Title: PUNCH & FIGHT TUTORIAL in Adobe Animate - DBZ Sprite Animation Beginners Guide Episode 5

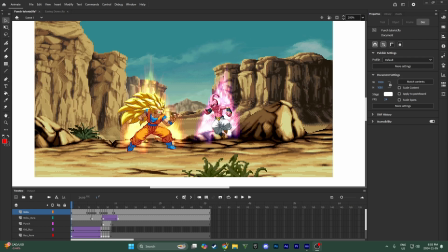(0:00)
Hey guys welcome back to the channel. Since it was requested a bunch I'm here with another sprite tutorial and this time I'm going to be showing you guys how you can animate fights. So right here I have a punch animation that I did just really quickly
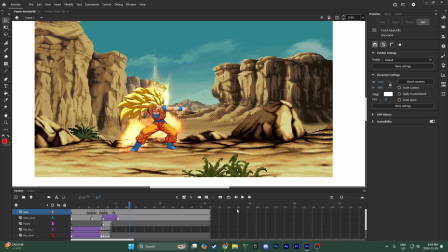(0:15)
that I can sort of use as an example as I'm teaching you guys how to do this. But before we get into this we need to talk about easing.
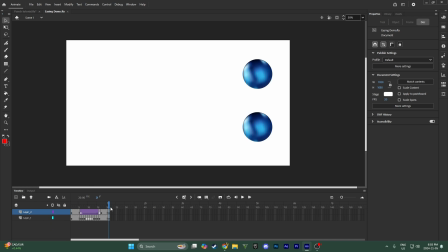(0:26)
So I already did talk about this in the second episode of the series, but I'm going to talk about it again in this specific context because it's super important if you actually want your punches to look impactful. So first off, I'm just going to show you guys this.
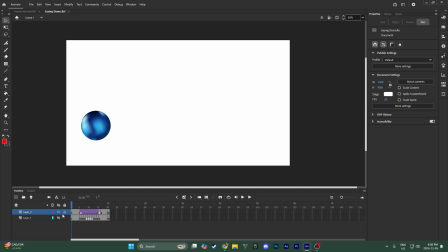(0:45)
So if you don't add easing to your animation, this is what it's going to look like. so you can see it's really really bland and like it just looks flat and it doesn't look like a realistic motion because the entire
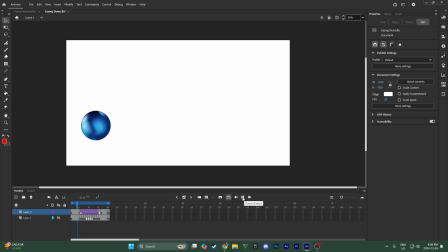(1:02)
time it's moving at the exact same speed so instead of that obviously what we're going to want to do is add easing to it and this makes it look so much more lifelike because instead of just moving at the same speed the entire time it's starting slow speeding up and then slowing down again which
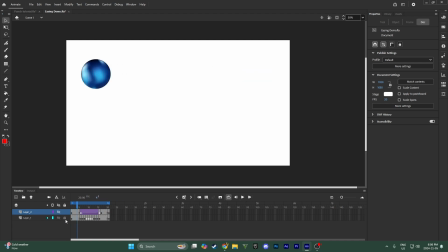(1:20)
is i mean how things move in the real world so if i show both these here you can see in comparison like obviously the one on the top that has easing looks so much better i don't think anybody's gonna argue with that um but we're gonna use these
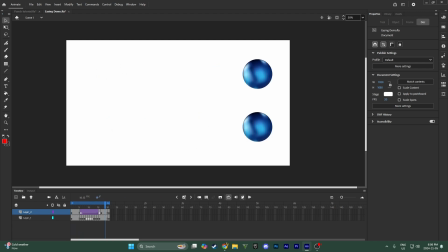(1:39)
like you're gonna want to use this concept when you're animating anything but it's really really really important for fights so
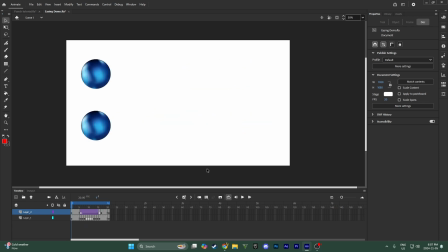(1:45)
the way this would look in an actual fight scene is um
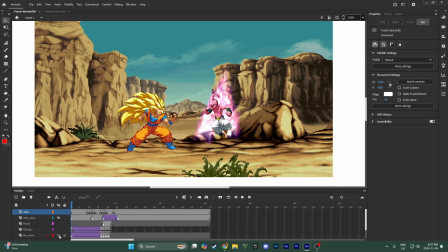(1:50)
i'm gonna remove the effects just so just so it's a little more basic but when someone's punching obviously the motion that's fast is when they're actually extending their arm so you want to do that really quickly you want to add more
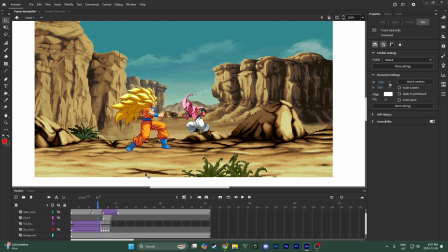(2:10)
frames when you know they're winding up or after they punch so in this case right here you can see all these frames i have for goku it's a lot of really slow frames to wind up the punch and then once he actually swings his arm forward
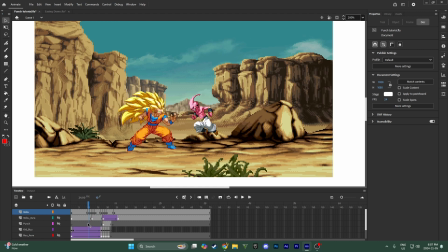(2:28)
it's just two frames versus like six over here and it makes it look good because he slowly brings his arm up and then really quickly punches it forward because I had a small amount of frames there. So if I had him moving at this slow speed the entire time,
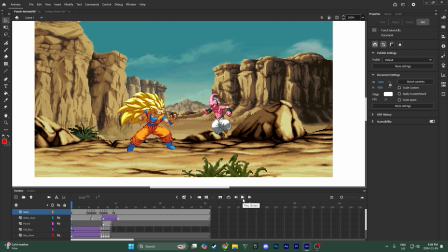(2:46)
it wouldn't look like he's really punching with any force because he's punching just as fast as he's winding up, which that's just not realistic and it doesn't look good. So once you have the basic animation which this is basically just adding on to
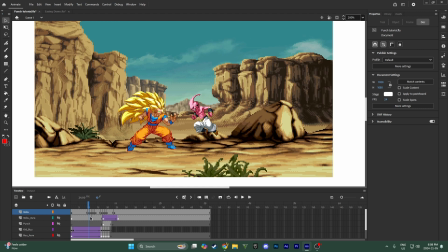(3:02)
um episode two of this with having you know teaching guys how to animate the regular sprites um but the way that you're really going to make it look good because even though this motion looks realistic it doesn't really
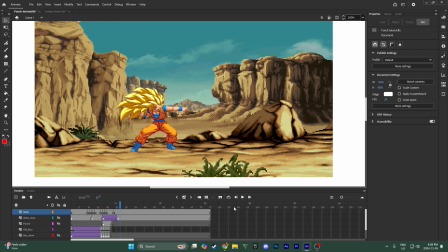(3:19)
have like the kind of like oomph to it like it doesn't look like it doesn't look that hard even though it's realistic it doesn't really hit like how a dragon ball fight should.
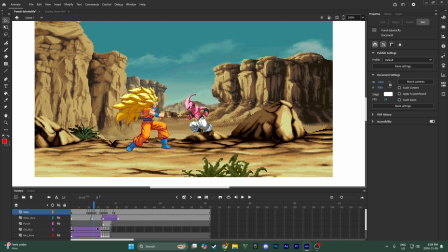(3:33)
So the one thing that I would recommend for this and you can do this using the effects tutorial that I made a little bit ago obviously you can watch that on my channel if you haven't yet but I'm going to add a little hit spark effect and what this is going to do
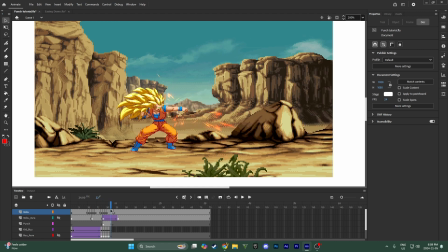(3:48)
is it's just that little burst of energy is going to make it look way cooler and more dynamic.